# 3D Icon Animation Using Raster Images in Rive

Hi guys! Today I want to give you a quick overview of how I created this interactive animation using Rive.
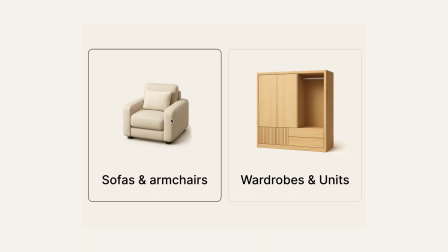[0:07]
It's based on my last concept where I created category cards with 3D furniture images. I started by asking ChatGPT to turn a real wardrobe photo in 3D icon style image.
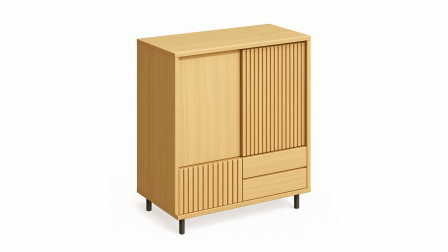[0:20]
The first result was too stylized. Not really my style of raster that I use, so I asked it to stay closer to original.
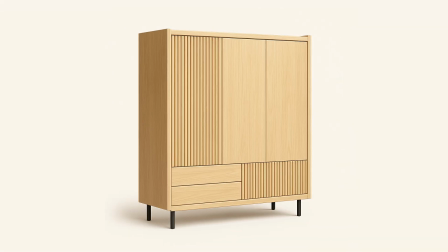[0:30]
Realistic proportions, same number of sections, but still like 3D icon friendly. Eventually, I got a version I liked, and I made a few more tweaks with prompts,
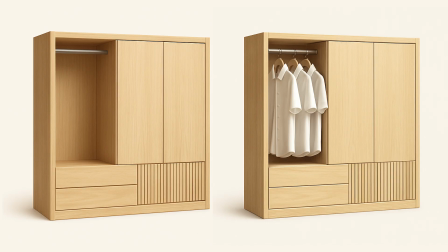[0:42]
like removing the legs, opening the left section with hanger, and adding some shirts. In the end, I used two variations. One with shirts and one without.
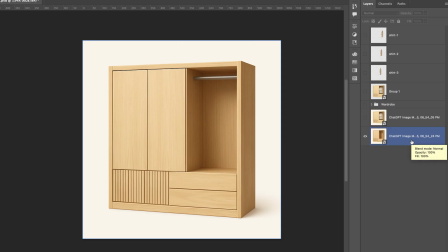[0:55]
I used version without shirts as my base and flipped it horizontally.
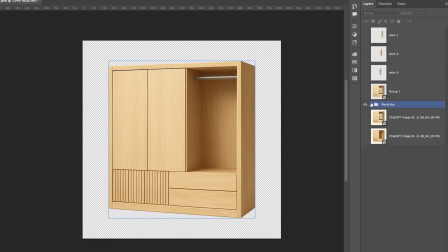[1:01]
Here's how I broke wardrobe image into layers. The right hanger section is static without changing.
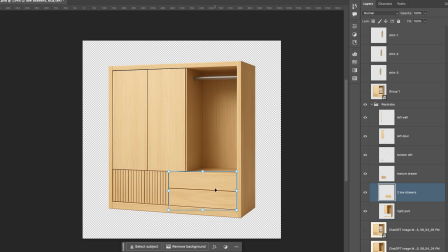[1:09]
Lower drawers, separate layers so I can stretch them. Texture drawer and lower base, both will be hidden during animation. Left door and upper base cut together. Left wall separate for position and perspective changes.
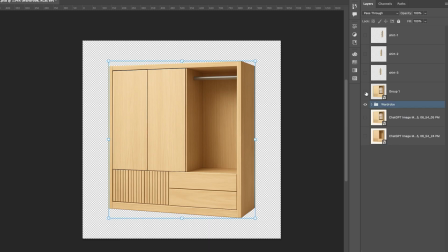[1:26]
Since I wanted shirts to appear-disappear in animation, I cut first shirt out from second image and placed it over the first. I used just one, then duplicated into 3 layers later in Rive.
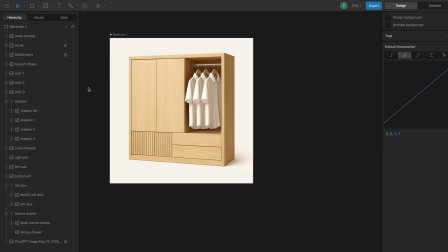[1:42]
I exported everything as PNG, compressed images, and imported them into Rive. To detect mouse hover and trigger animation, I added transparent rectangle over image.
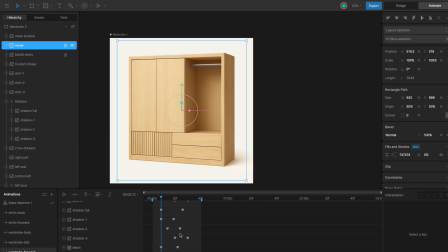[1:57]
To change width on timelines, I used a mix of meshes and masks.
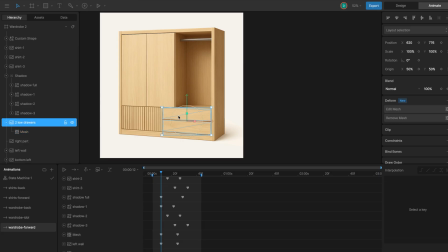[2:02]
Let's walk through the setup. Lower drawers use meshes to stretch across minimal width. Super simple and clean. I also added line that is the same color as the theme to help avoid distortion. I didn't change it on timeline, just static.
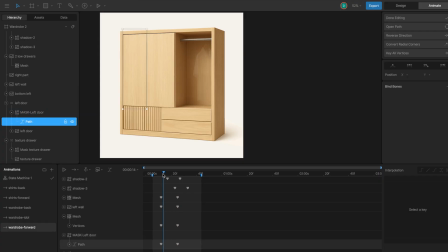[2:20]
For the left door, I used mask instead of mesh because mesh distorts shape too much and didn't look good. I just keyframe masks width to hide and reveal door. The left wall also shifts with door and used meshes.
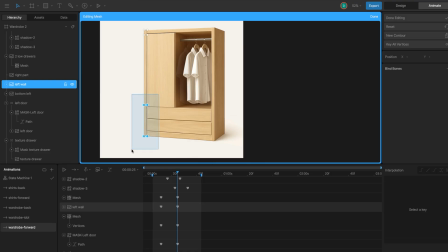[2:36]
I locked the top and bottom edges with vertices, so I adjust meshes of center section a bit to keep seam aligned.
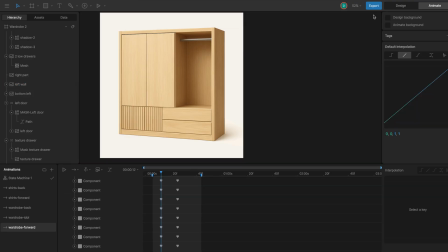[2:45]
It stretches smoothly without breaking perspective. I didn't animate lower base and corrugated drawer.
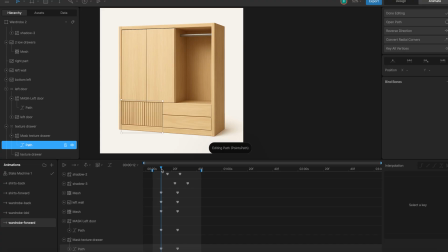[2:53]
It just hides under mask. Again, meshes added visual defects, so I skipped it.
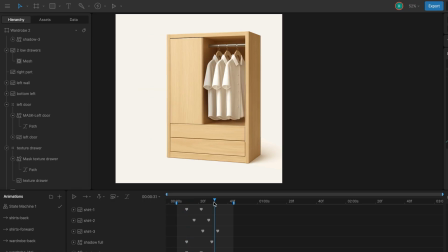[3:00]
The right side is static. I placed shirt image in the hanger area.
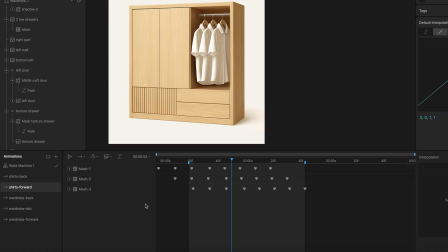[3:05]
For the shirt movement, I created separate timeline overlaid with meshes.
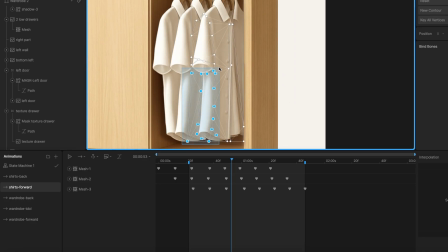[3:11]
I only framed the left part and sleeve, and on the timeline, I added subtle motion to mimic the feel of fabric gently swaying.
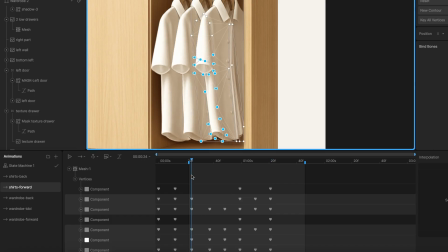[3:20]
Since these are small icons, I didn't go too deep with fabric physics,
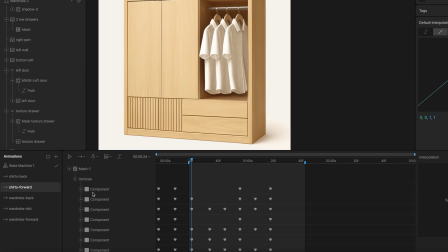[3:25]
but if you are working on a larger animation, you can refine it more. To save time, I created meshes for just one shirt, then duplicated it twice and spaced them evenly across the hanger in design mode.
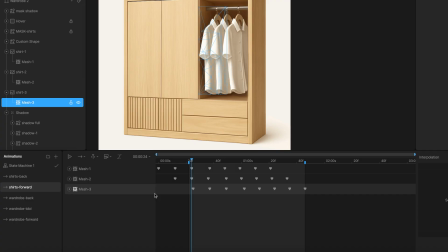[3:39]
I slightly offset their keyframes so they don't all animate at the same time, just to add a bit of natural variation and flow.
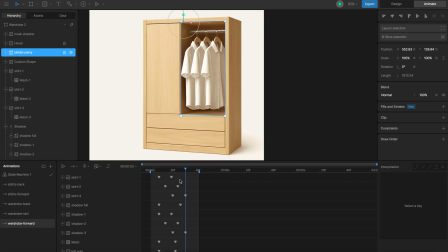[3:50]
For the first shirt, I also created mask so it slightly slides in from the right, timed appearing with wardrobe animation by shifting keyframes on the main timeline.
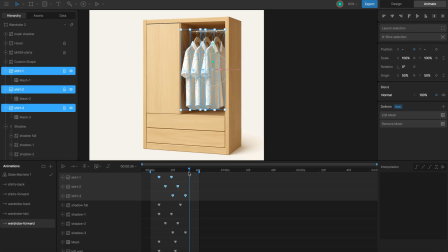[4:03]
That way, everything feels connected and not too linear.